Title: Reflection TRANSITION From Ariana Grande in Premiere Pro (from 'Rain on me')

Hey guys, Yannick here for Cinecom.net and welcome back to another Copycat Friday. Everybody loves transitions, and so do we. That's why this week's video is perfect for all of us.
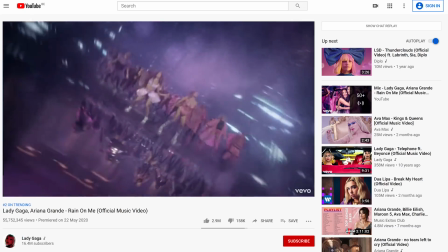[0:33]
We are going to recreate the reflection transition from Lady Gaga and Ariana's latest music video, Rain On Me.
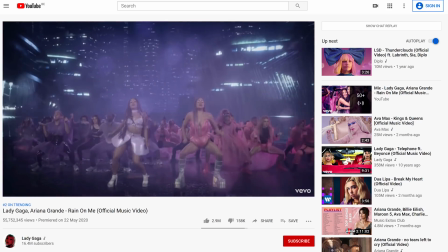[0:40]
Here you can see Lady Gaga and Ariana dance in a futuristic city.
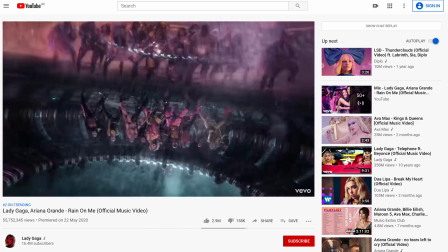[0:44]
But throughout the music video, they spin around into the reflection, creating a transition from one scene to another. And that's exactly what we are going to recreate today in Premiere Pro. Let's build the set!
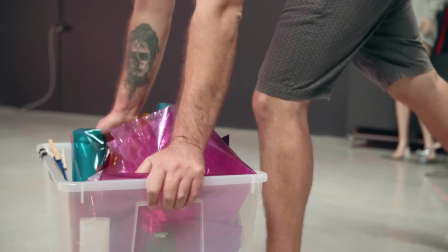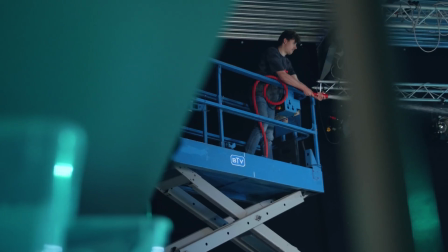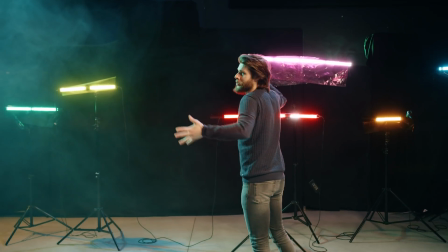[1:11]
So here we are, our own recreated skyline from the music video.
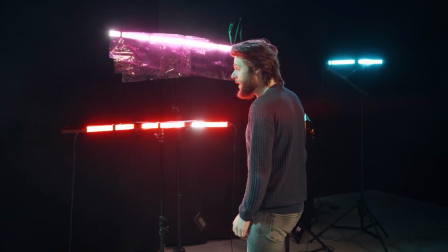[1:16]
And we kind of did that using these Spiffy Gear Speculars, which are kind of these bars of lights.
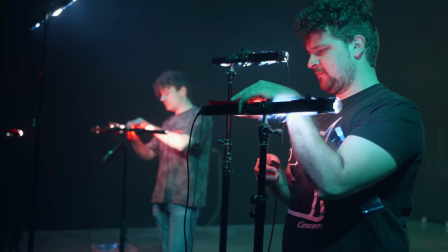[1:22]
You can connect them together, create your own shapes. We got some filters in front of them to kind of make that skyline on a budget.
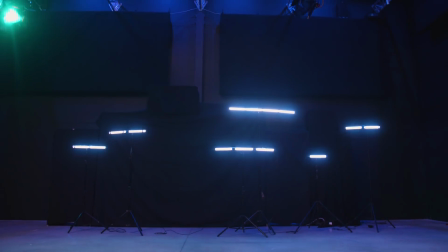[1:30]
Now behind that, we got some black fabric, some curtains, which we've strewn over some racks.
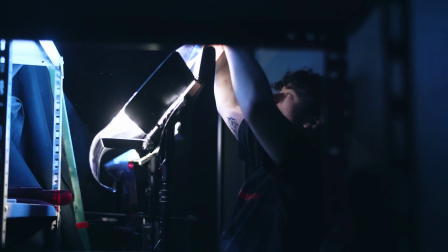[1:36]
But behind those racks, we've got actually two aperture light storms, but again, a filter over them.
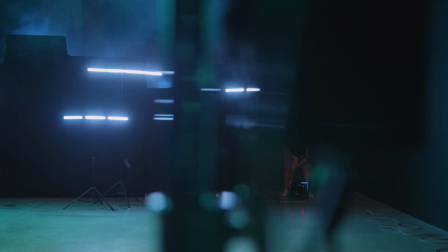[1:41]
And they're going to shine light, and because this room is filled with haze, they're going to reflect that light and we get that beautiful halo around the skyline.
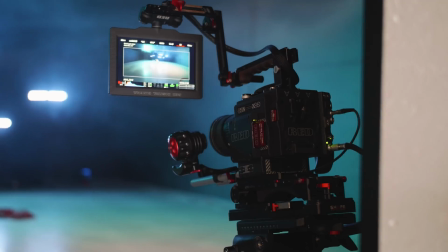[1:50]
So what you now want to do is place your camera on a tripod in front of your actor, and you want to make it as wide shot as possible. And make sure that your dancer sits somewhere in the middle of the frame, because we're going to use the reflection on the ground to transition into. Now, super important is that your dance moves are going to be synchronized every time.
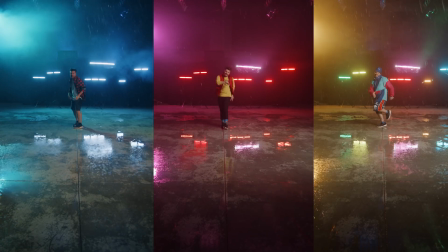[2:09]
So choose one dance and do that all over again with every shot that you want to take. Now, if you have trouble synchronizing that, you can also shoot at 60 frames or even higher, and then you can kind of time remap your dance moves to synchronize them better.
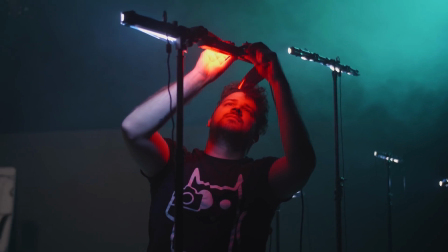[2:22]
You don't really have to move lights around. What we just did was change the filters to have a different color.
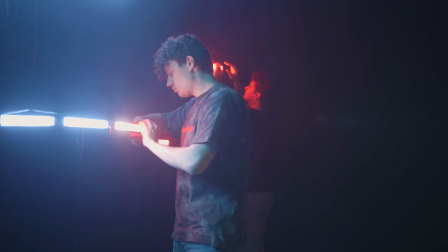[2:28]
So we go from a warm tone scene into a cold blue tone scene. That's pretty much it. And to top it off, we're gonna work with rain.
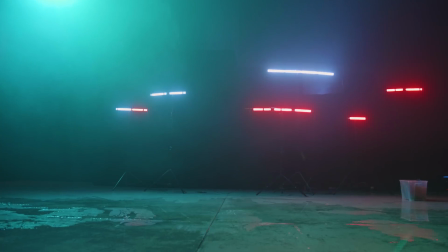[2:36]
Now you don't have to work with that, but of course a watery floor is gonna help with that reflection more.
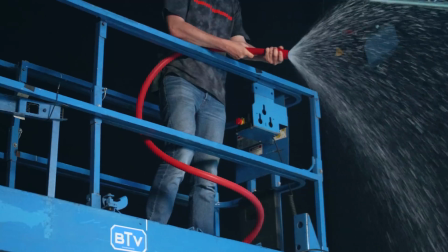[2:42]
And it's just way cooler. So what we did was actually work with real water.
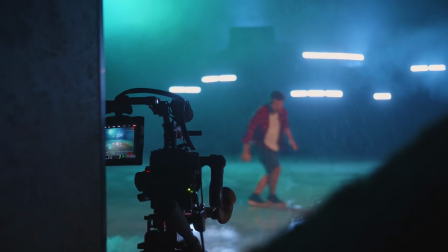[2:47]
That way we kind of have this interaction on the floor whenever the dancer is doing his moves. You can also do that in post-production, but it will never be as real unless you put like a lot of time and effort into it. But that's pretty much it. Do be careful though, if you're gonna work with real water, the floor can get slippery.
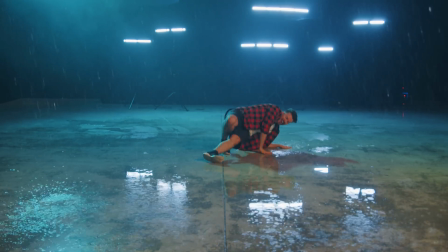Jill, Jill, Jill. However, before we start with our post-production, I would first like to talk about our sponsor, Storyblocks Video.
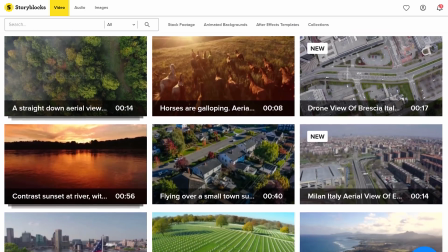[3:19]
This huge online stock website is a filmmaker's best friend.
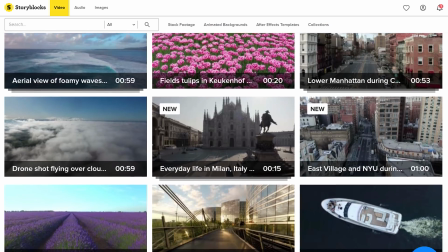[3:24]
They are always here to help you. Like for instance, transitions.
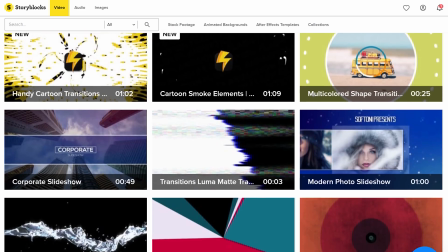[3:28]
If you are looking for some cool instant transitions, then Storyblocks Video is the place to be.
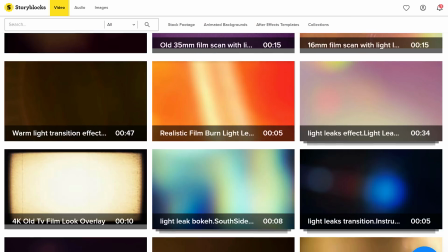[3:33]
But they have more, like lens flares, light leaks, green screenshots, 4K stock clips,
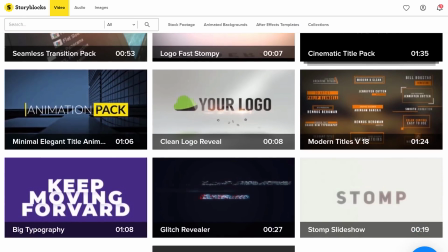[3:39]
super easy to customize After Effects templates, and I can keep on going. But I'm not here to bore you with that. I'm just gonna say, if you pay one single price per year, you can download an unlimited amount of video assets. As much as you want. Heck, you can even download the whole library. So don't wait and start downloading from Storyblocks Video by clicking the first link in the description below. Now let's start with our post-production.
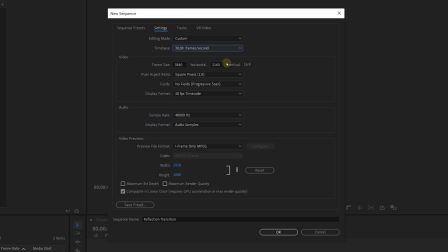[4:08]
First thing we are going to do is create a sequence, but we are going to make the sequence a little bit higher than the normal 69. This is because we are going to stack our clips underneath each other and we need some room.
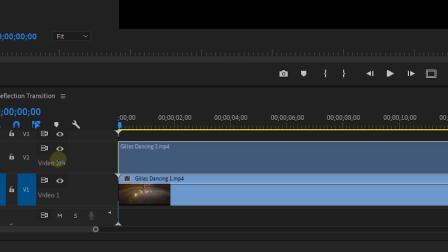[4:20]
Then place a clip on track number 1. Take your second clip and place this on top on track number 2.